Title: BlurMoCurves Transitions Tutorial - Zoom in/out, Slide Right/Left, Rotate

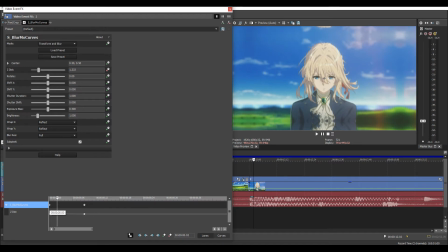Alright, so basically now that the values have been set from 1.3 and then here, it just kind of adds like a continuous motion from the last clip so that it doesn't look so choppy.
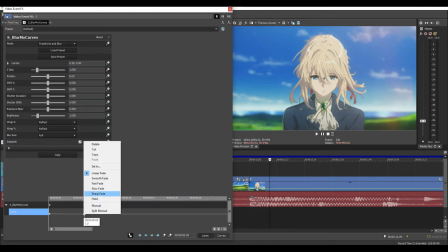And we're going to apply a fast fade because we're coming back into the regular clip.
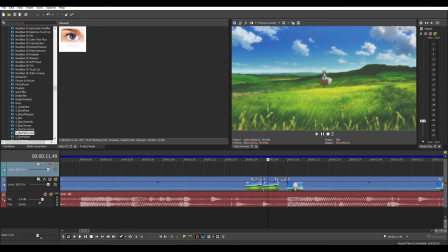Now this, if I were to like actually try a lot harder on this, I'd make it zoom like
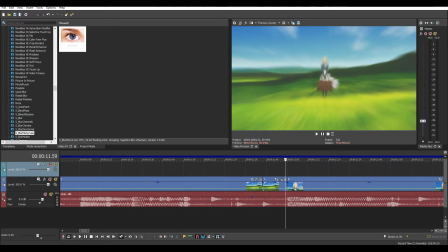not exactly towards the center, but rather up a little bit, because this clip comes in centered on her face. So this is like, if I zoom in from here, it kind of centers on her like pelvis area, and that looks kind of strange.
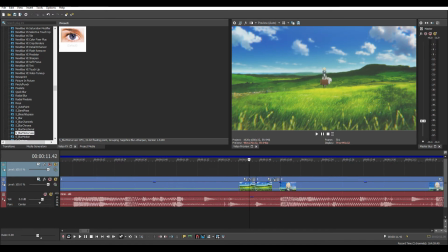But yeah, normally I would apply that from there, and that's a zoom in with BlurMoCurves. Let's pre-render this if we could get a little smoother.
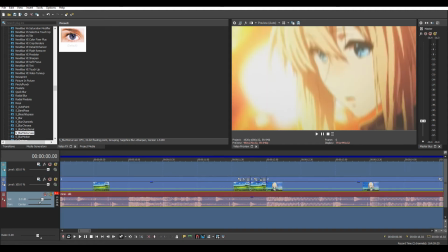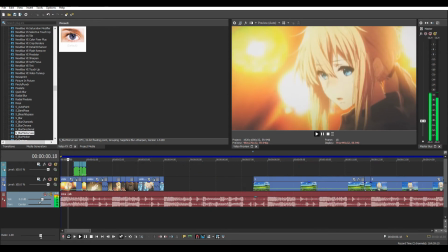Oh, it actually looped perfectly. I didn't mean for this to loop. And here's like kind of example of an old edit of mine.
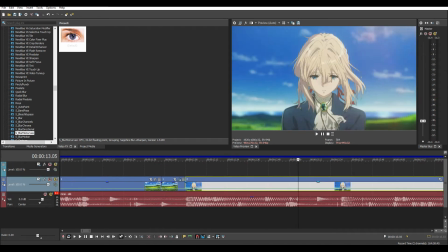So that's a zoom in. And we're going to do something else now.
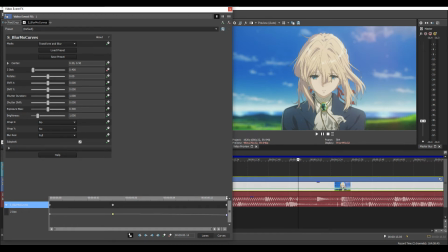We're gonna mess with a slide. So we're gonna reset this value back up to 1 so it doesn't mess with anything else.
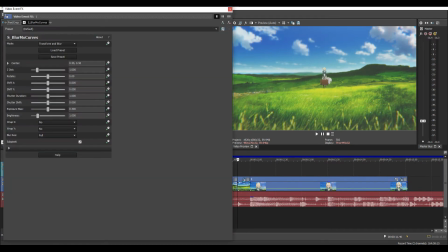Or rather, I should start with this one. Yeah, this one's reset back to 1. So I'm resetting this one back to 1 because we're gonna mess with a different value. We're going to mess with Shift X. So as you can see here, this kind of moves
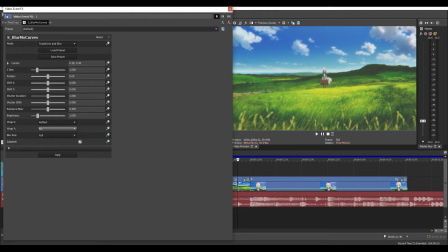along the x-axis, and we're going to apply the reflect, because if we don't, then it's going to have those black things again. So now you can see no black borders. Alright, so we're going to slide, let's just slide to the right for this example.
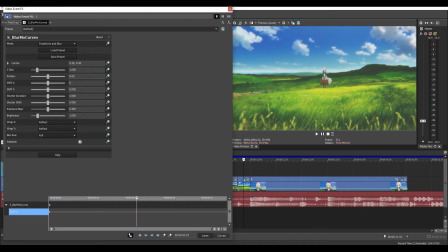So since this, I haven't applied the keyframe yet, but let's go however many frames about here again, and then apply another one at the end. We're going to change the value to like 0.3-ish.
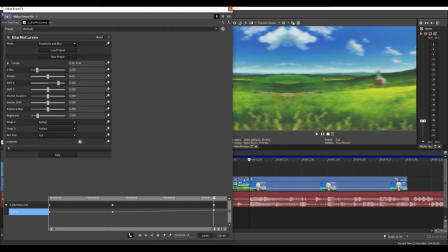This is what generally works for me, but you might want to do a little bit of research and see what you like for yourself,
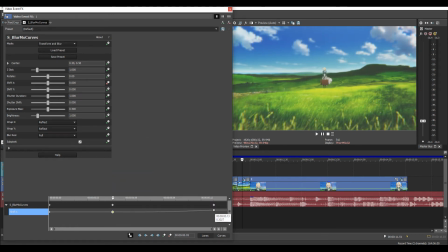and this can vary across different scenes, so don't think that you can just use the same value every single scene.
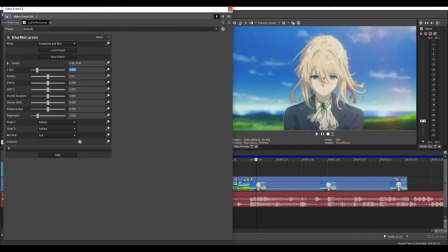And we're going to get rid of the zoom out here. Take off the keyframing on that, put a keyframing back on here. Let's move 1, 2, 3, 4, 5, 6, 7, 8, 9 frames about.
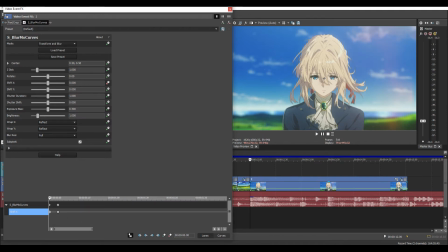Place another keyframe and then move towards the beginning. So since this value starts at 0, if we want to continue the movement from the last one,
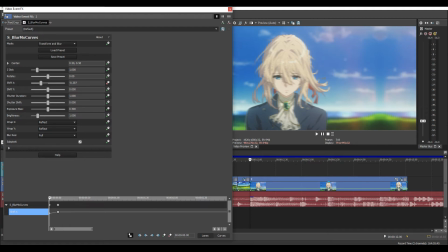we're going to go with negative 0.3, so just the negative of the previous value we had. And this is a very linear curve, so we're going to have to change that with a fast fade. Add a smooth at the end.
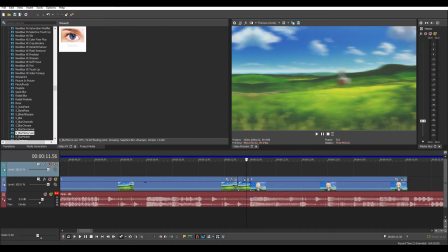And then here we go. It should be working. There we go. So if the more you play with these values, kind of the smoother that it can get.
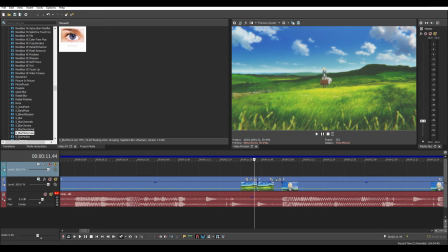And obviously this doesn't make sense with the scenes that I've chosen, but since this is just an example to teach you how it works, that should do. And basically you could just kind of flip the values here if you want to change it from
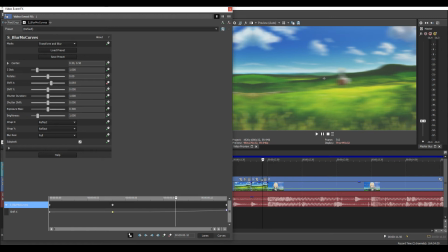a slide kind of to the right here to a slide on the left. Just change the values, make it from positive to negative, and you'll get basically the same results. You can also do the same thing with up and down, just change the values similarly to this one.
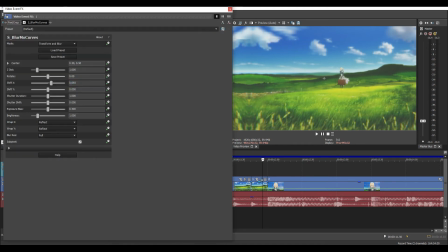And next we're going to do rotate, so set that back to 0, and we're going to keyframe rotate. So I'll just go about here again, place a keyframe, move to the second to last frame or so.